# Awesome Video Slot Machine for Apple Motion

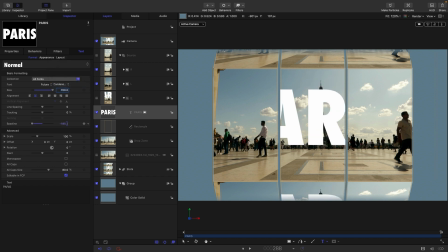[8:13]
I'm just going to adjust the baseline so it's kind of sitting there on the distant horizon. And I'm going to come to Properties and Overlay. And what nice thing about that is it allows the Tour Eiffel to superimpose itself over the top of the characters.
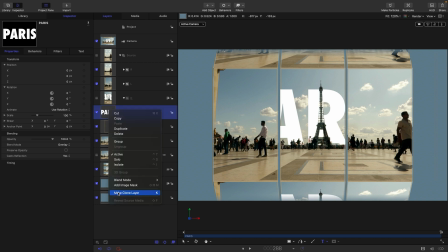[8:30]
So then I'm going to clone this text, make a clone layer. I'll drag it into the left-hand group. And what we need to do here is we need to move it over so that it's properly aligned. So X position of 640 gives us the beginning of the word.
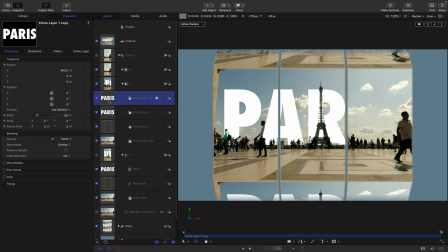[8:46]
Let's duplicate this clone layer and let's drag it into the right group like that. And here we just need negative 640. And our effect is complete.
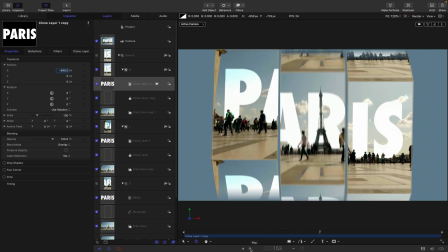[8:59]
Pretty snazzy, very simple to do. Easy to make this into an effect if you want for Final Cut.
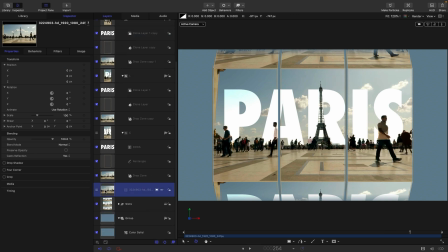[9:07]
I won't go into the details of that here, but maybe another tutorial if you're interested. And as I mentioned, I've given you a completed generator, and you can find the link to that in the description.
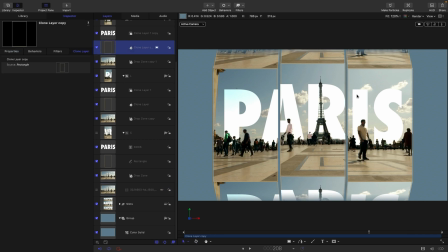[9:18]
You will, as usual, need to request access. So obviously I've given you a background here, and if we turn that off,
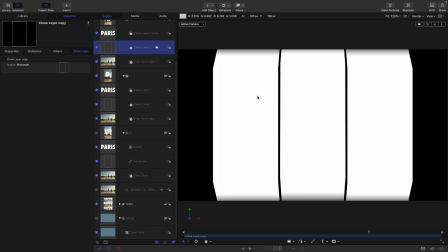[9:25]
you can see that we've got a nice alpha channel, which means you can actually put anything into the background there.
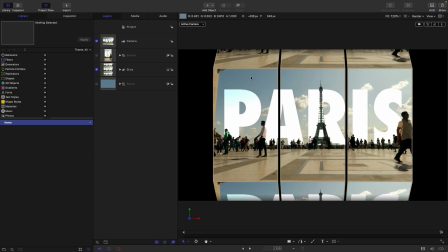[9:31]
But another thing we could do is to create a front panel through which we're seeing our slot machine. So let's do that. Let's come to generators and let's grab a color solid, drag it in here.
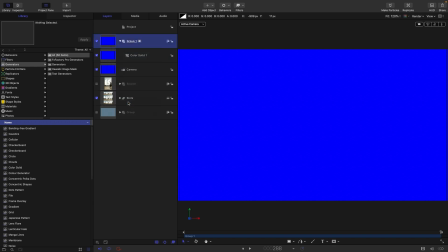[9:43]
We don't want to make this group 3D. Let's turn it back to 2D. Let's pick a different color for this color solid.
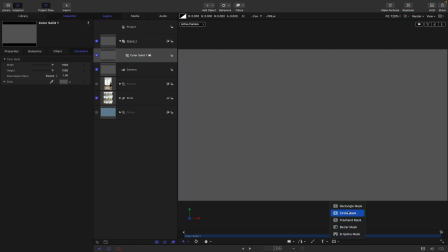[9:49]
And then what I'm going to do is grab the rectangle mask tool and very roughly draw a mask like that.
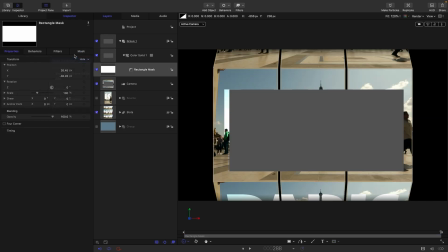[9:56]
I'm going to center it up, and then I'm going to come to its size, and we're going to go for 1440 for the width and 810 for the height.
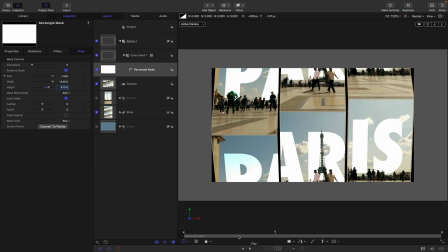[10:08]
And then we're just going to invert that. And now we've got this window, and this is the version that I've given you in the generator.
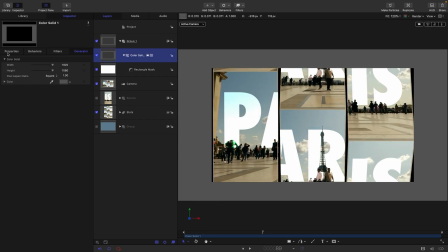[10:14]
We're going to make this a little bit more interesting. We're going to come to the color solid, and we're going to come to the drop shadow. We're going to turn the opacity all the way up, the blur all the way up, increase the distance quite a bit to maybe 50. And then let's just set the angle to 270. So it's coming down from the top.
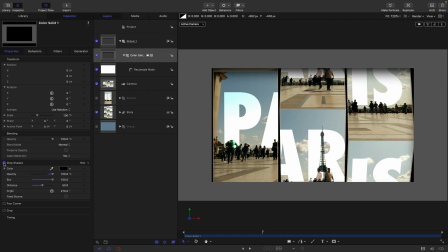[10:32]
And you can see that kind of helps us give this window effect.
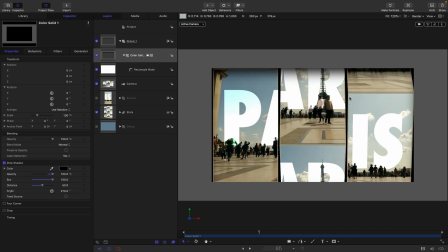[10:36]
Now, if we are going with this particular look, I don't think that perspective distortion works. And what I would do is come to the camera, and you remember we adjusted that angle of view before.
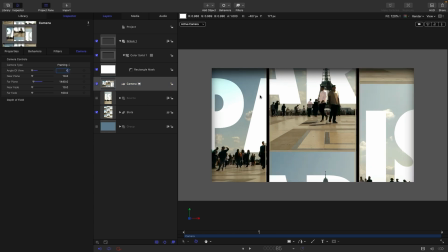[10:49]
If we set it to zero, you'll see that we basically get a completely flat on view, an orthographic view. And all we need to do is come to our slots group and adjust its scale.
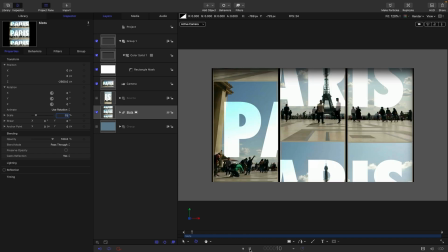[11:00]
So let's go for 75 for that. And I think that's a lot neater than seeing that strange sort of perspective distortion on the drums.
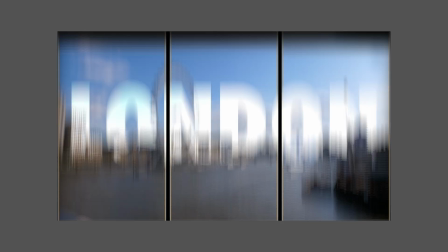[11:07]
So there's loads more I could show you, such as how I created this effect where we're going from London to Paris, so transitioning between two different sets of video.
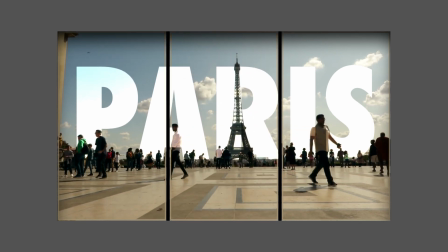[11:16]
And indeed, that's what I've given you in the generator. And of course, each panel could contain completely separate video rather than the same image.
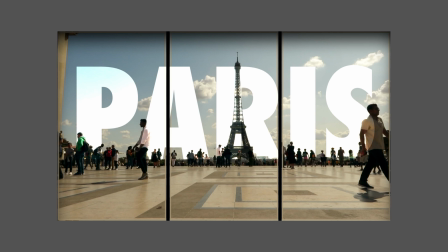[11:24]
So loads we could talk about, but I think that's enough for now. So I hope that's been useful.
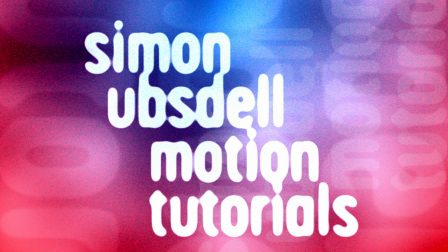[11:29]
Thanks for watching. See you again soon.